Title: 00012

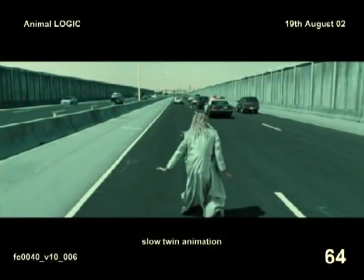Even though it was different companies and everything, it had a really complete whole look.
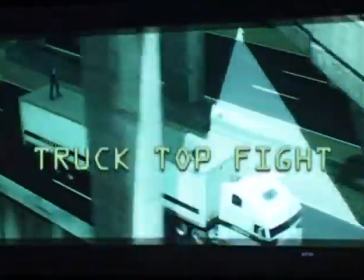Would it be like crazy experiment,
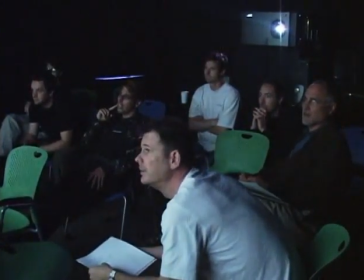like maybe like could start the shot maybe even a tiny bit more than 180 and end it with less than 180?
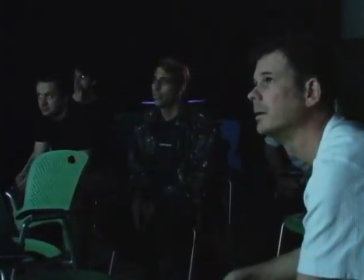It's a bullet time shot that we were going to do as an all virtual background.
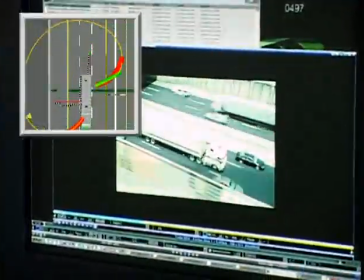So there's a lot of debating going on if we could take a plate that approximated this turntable look. We were going to have a totally virtual shot, but we managed to shoot such a good helicopter plate that we decided it would be good to use it. The truck, which was intended to be the center of our turntable, needed to stay the same image size the whole time.
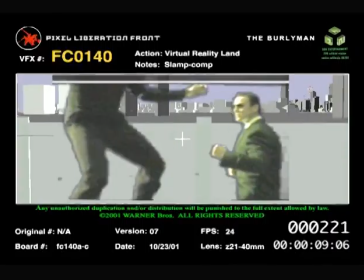So at the moment we're in the process of really stabilizing that helicopter shot to make it look more computer generated, actually.
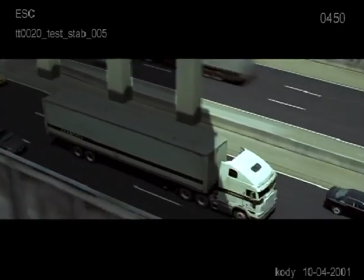Strangely enough, rather than the other way around. Involved in working backwards. So taking what we see on film and from that reconstructing computer data that describes the scene that we're looking at.
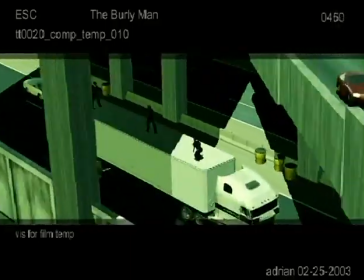What we've actually developed is some software that actually can analyze exactly what's going
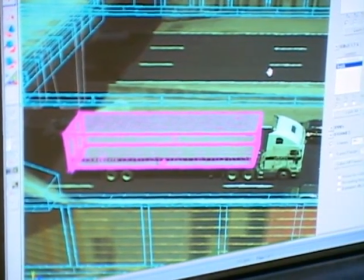on with the truck in order to understand exactly how that object is moving relative to the camera. Because without that, we have no idea where to put the graphics in the scene.
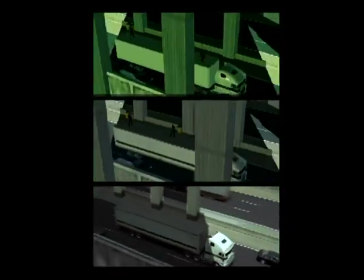So we could put all of these overpasses and characters onto the truck and then end up stabilizing it so it looks like a perfectly smooth
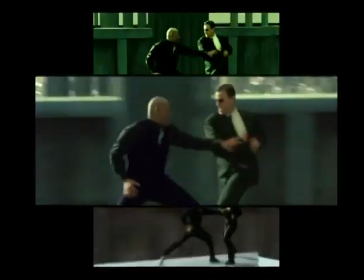computer-generated move. There are a couple of CG people shots in this along the way. There's one here where we
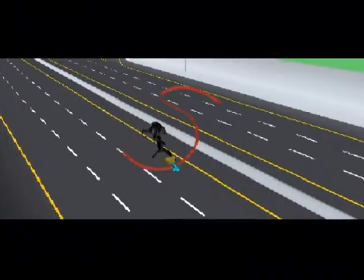Morpheus gets thrown by Agent Johnson. The reason that's CG is because the camera move is so difficult to do. We're going 360 degrees around the character and then coming up and looking down. It's something that wouldn't be very easy to shoot practically. It actually looks like Morpheus, doesn't it?
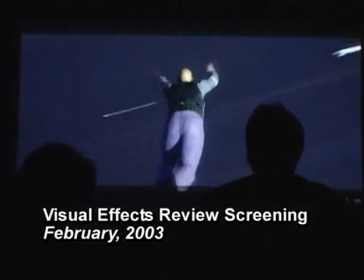It's kind of cool. Okay. What we decided to do was build something that was based on analyzing a real performance.
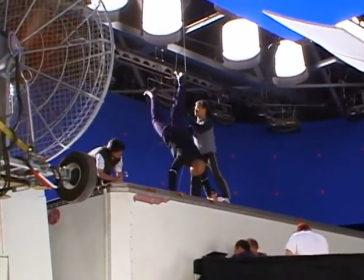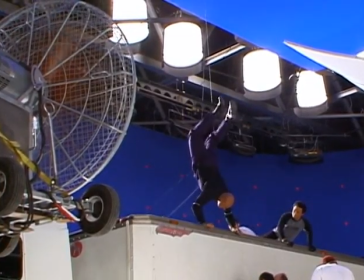Can Lawrence Fishburne do a flip like this? I don't know, maybe.
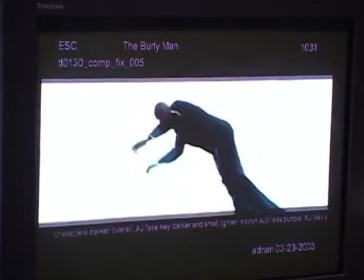I guess you can't really see it, but we had written a special wind deformer that would show little ripples across his back as
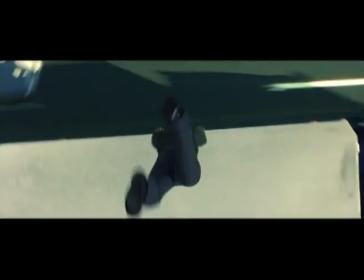he's flying down the freeway. Because we thought, well, this shot is just crying out for wind.
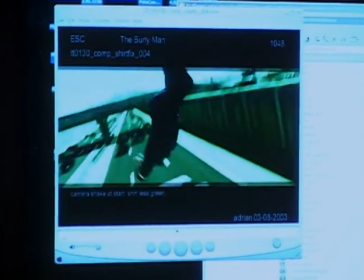So, you know, we just put it in and we kind of snuck it in ourselves. At the end of the day, all this data is just a bunch of numbers inside a computer.
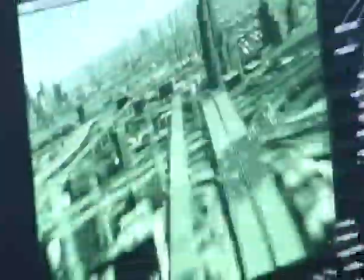And everything we're doing to them is just a bunch of mathematics. Strangely, it all seems to work, and you can actually get images out of that process.
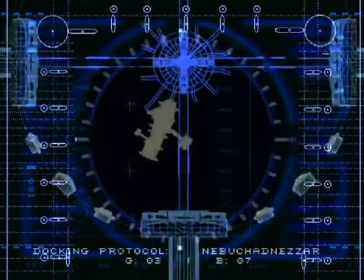I don't know, we look at it and we see CGI and we see pixels and numbers running through our heads. And I think the average audience, and we're hoping, will be able to suspend their disbelief and really get into the sequence.
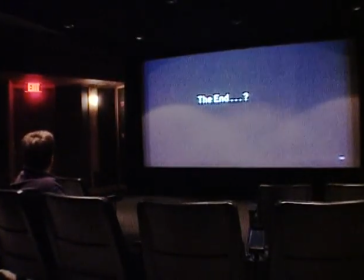Okay? Is that it? I've got a lot of work.